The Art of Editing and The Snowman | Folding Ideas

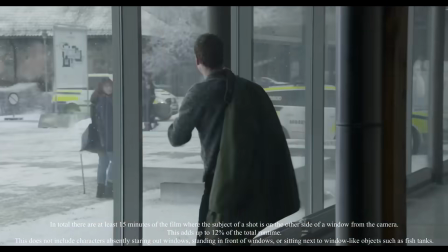[28:23]
It's one thing to use it sparingly for specific kinds of scenes or for specific characters and moments to imply something emotional about the exchange,
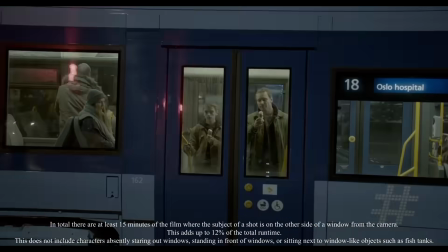[28:32]
the characters' relationship with each other, or the audience's relationship to the story,
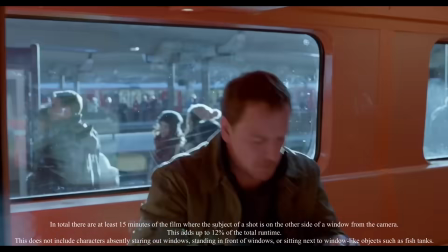[28:37]
but past a certain point,
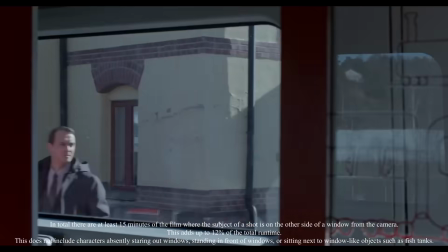[28:39]
it stops meaning anything on its own and just becomes an extremely noticeable aesthetic choice. There's also a fundamental tone problem with the film. I know that comes up a lot in the movies I talk about, but it's a common problem. From what I understand, Joe Nesbo's approach to the serial killer genre hews closer to black comedy. Not outright farce, but definitely a bit absurdist because, well, serial killer fiction is a bit absurd.
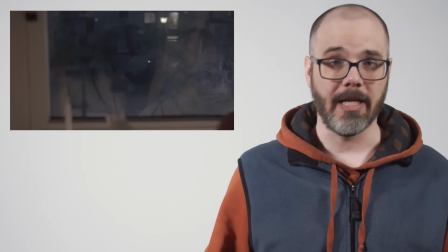[29:08]
The idea of a murderer whose calling card is a sinister snowman is inherently silly,
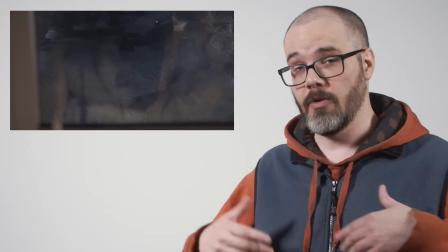[29:15]
but the film plays it 100% straight,
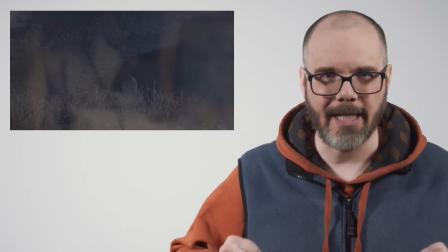[29:18]
resulting in numerous moments in the film where the soundtrack ratchets up the tension while the camera lingers on a frowning snowman. I actually laughed out loud in the theater when the film pulls a fake out leading up to Katrine's death. She
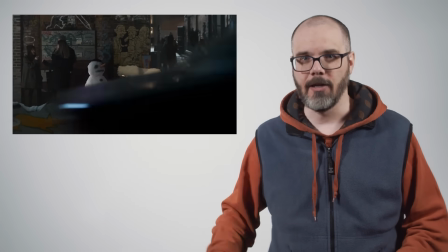[29:33]
leaves her apartment and glances at a regular 3-tier snowman with a carrot nose
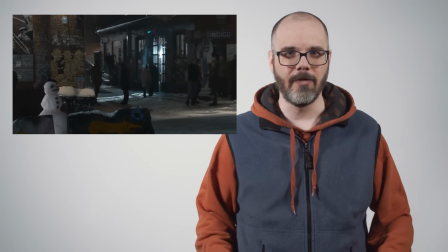[29:38]
before the camera swings around to reveal to the audience that on the backside,
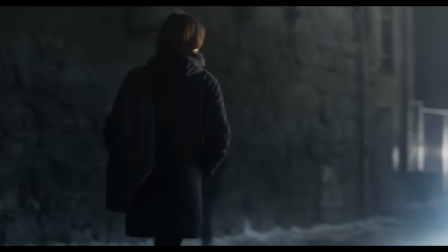[29:42]
it's actually a sad, evil snowman.
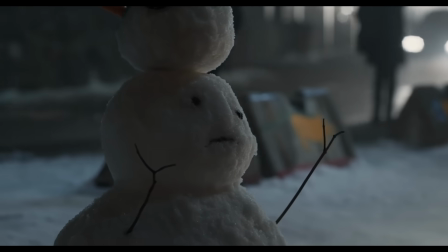It's a very, very funny moment, but I'm not sure the movie agrees. So far, we've mostly been pulling out examples of janky, sloppy scenes that are hard to follow due to poor flow and continuity, but the ultimate casualty of the deep restructuring is the core mystery itself. Now, the standard formula for a mystery is to start with a bunch of possible subjects and then narrow them down as the characters follow leads, eliminate possibilities, and build a case. The Snowman involves so many fanciful leaps such as the killer getting in and out of locked rooms, hauling numerous bodies long distances without notice, meticulously staged murder scenes, and so few meaningful details of psychology or motive that leading into the climax, the only suspects that have really been eliminated are the ones that are dead.
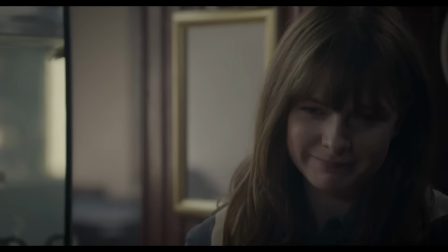[30:44]
Outside of the scene in the diner, the characters don't really discuss the case.
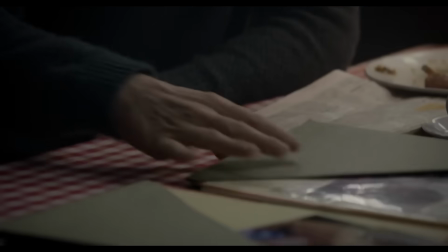[30:48]
They don't talk about clues, they don't argue for or against specific suspects, they rarely talk about motives or opportunity or logistics.
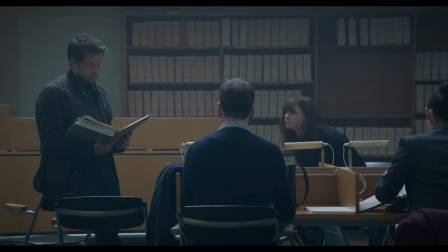[30:57]
Harry assembles a team to work on the case, but they don't do anything.
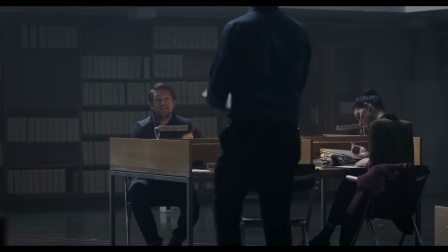[31:02]
They aren't utilized or consulted, and aside from one baffling moment where one of them tells Harry he can't have a copy of a crime scene photo,
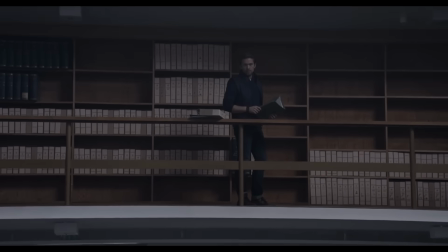[31:11]
they don't actually interact with the case at all.
Can I keep this?
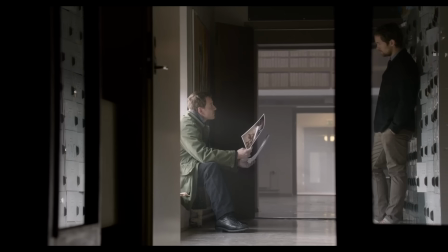[31:20] No. Can I keep this?
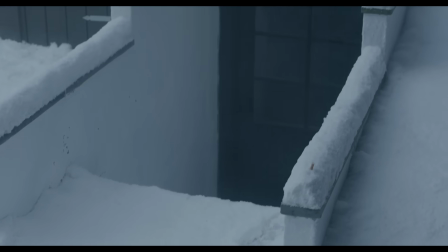[31:26] Yeah, sure.
Clues that are shown to the audience, like cigarette butts and footprints, aren't even collected. The one scene where the case is actually discussed in meaningful detail, the bit in the diner, is still full of so many seemingly unmotivated responses and disconnected shots that even after repeat viewings,
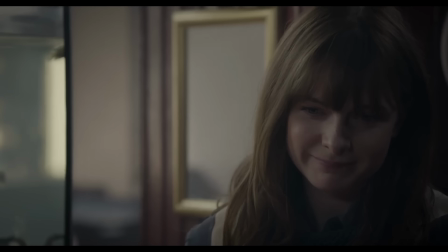[31:45]
it's difficult to parse what exactly the audience is meant to learn from this conversation,
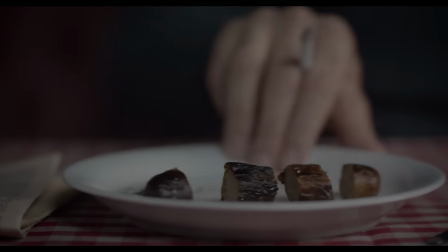[31:50]
and the whole is made all the more baffling by ending on the shot of Harry turning the plate of sausage to reveal he's cut it apart.
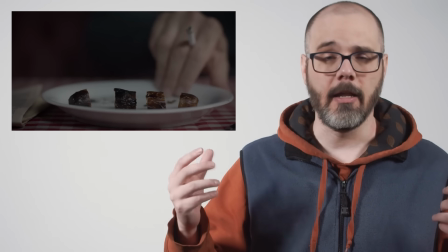[31:59]
This is a dramatic visual, but is, forgive the pun, disconnected from anything that the characters are actually talking about.
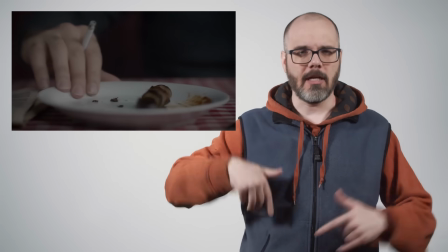[32:07]
The preceding line is like, "Are you hungry?" which actually makes it look like Harry is taunting her with this action,
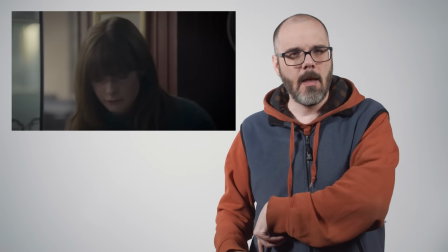[32:15]
like the dismembered sausage is supposed to get under her skin. But I don't know, because why would he do that?
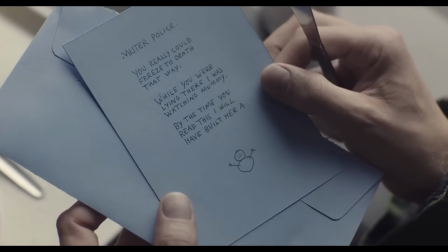[32:23]
The note that Harry first receives is at best an incidental detail that's discarded long before the midpoint of the film.